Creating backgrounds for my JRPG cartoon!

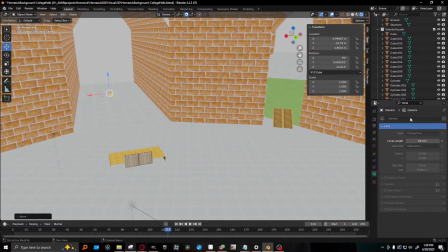(50:59)
Or the, no, I need the, not the focal length, the FOV. Field. Oh, well, let's turn on depth of field first and foremost. Let's see if that even works. Alright,
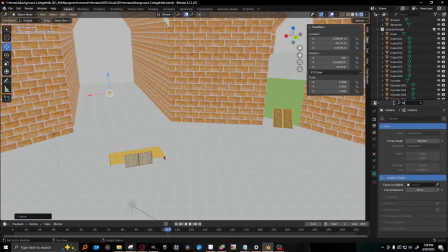(51:20)
maybe focal length is what I wanted. Well, let's render it like this.
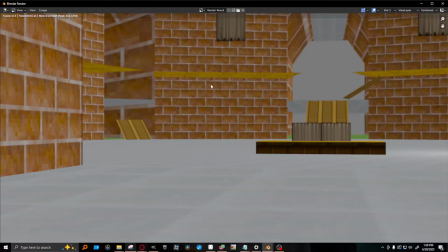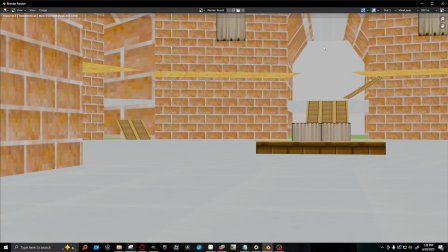Second guessing this workflow a little bit. Mostly because of the lighting. I made it flat to replicate RPG Maker as much as possible.
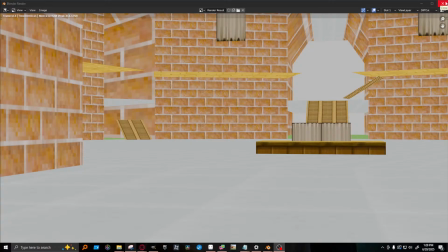(51:48)
And the idea was that I would add lighting in post, both in the 2D scenes and in this one. But maybe this does need its own shadows and lighting. I mean, adding them back shouldn't be that difficult.
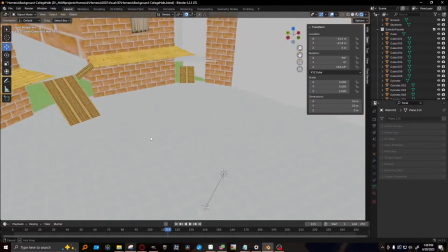(52:01)
It's just more of like a, do I want to do that?
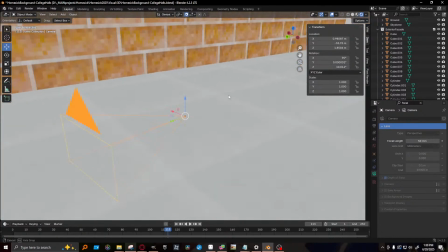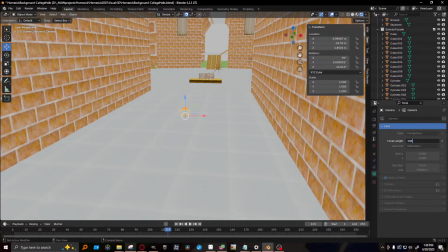(52:11)
Let's go 100 millimeters.
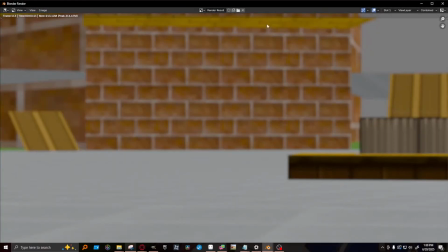(52:16)
I don't remember how focal lengths work, so I'm just punching in numbers. Okay, that's the opposite of what I wanted.
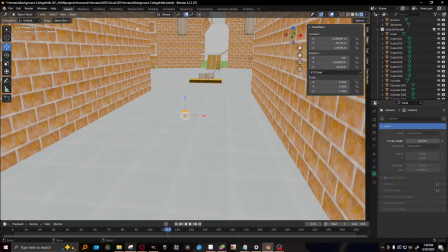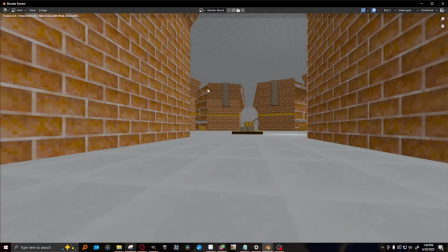(52:27)
There we go.
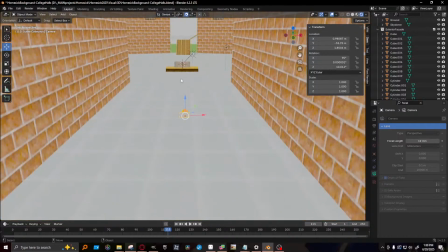(52:32)
It really helps give a sense of scale. Cool. Now what do I do?
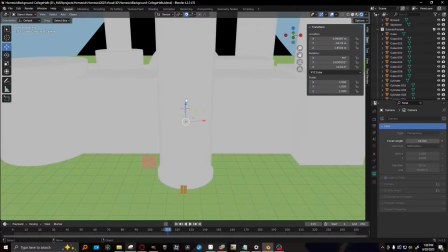(52:43)
These buildings are kind of hard to read. Ooh, one thing I definitely need to express.
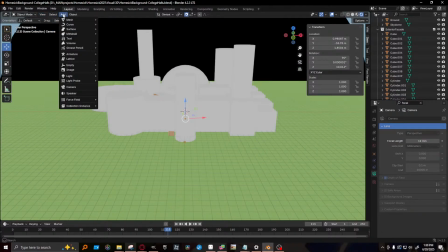(52:49)
Well, actually, hold on. I remembered there was one more mesh I wanted to add.
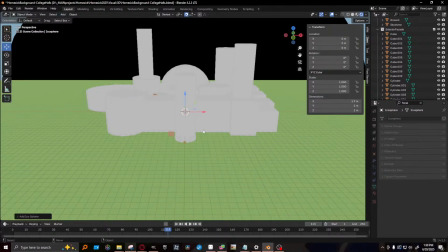(52:53)
So while I'm adding that, I'll explain what I'm planning on doing, which is I need to express the.
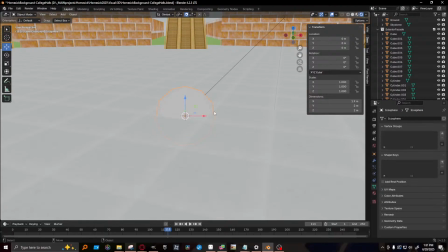(53:00)
Oh, oops. I need to express the idea that this is a half and half space. So there's magic on one side and science on the other.
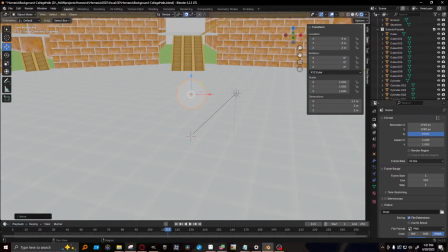(53:10)
So once I get this crystal in place on the magic side, which is this side now, then I'll probably go and do some more texture work.
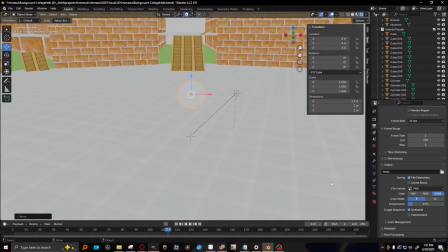(53:28)
But after a break, I think I'm going to take a break in a little bit, maybe not 10 or 15 minutes, but pretty soon. I can't remember how to use this stupid thing.
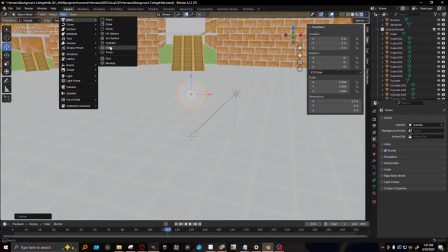(53:45)
Because I stepped away for a few minutes, I will delay my break just ever so slightly.
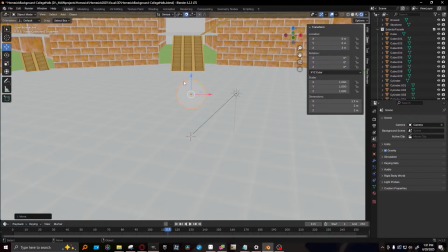(53:52)
Aren't I generous?
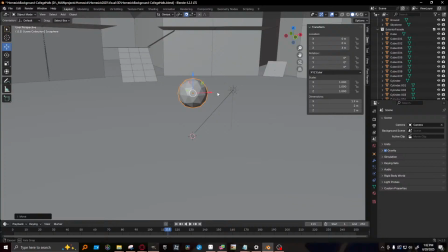(53:56)
Oh my god, I can see what the fuck I'm doing. So what if I do
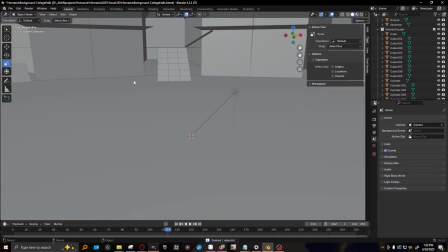(54:01)
this? No, that's not gonna work. How do I make... I need a pyramid.
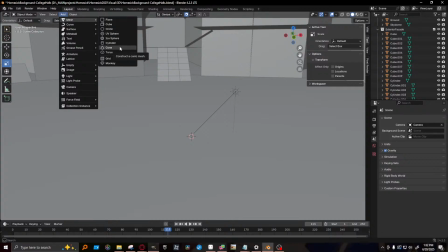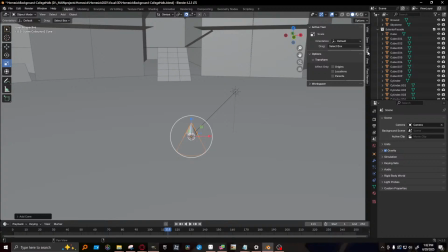(54:17)
There's got to be ways to edit the primitive besides having to go in and change the settings. Or, sorry, not change the settings. I meant add a modifier. I'm trying to think more as opposed to talk more.
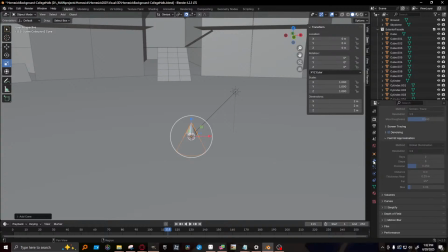(54:36)
So, sorry if I say the wrong thing.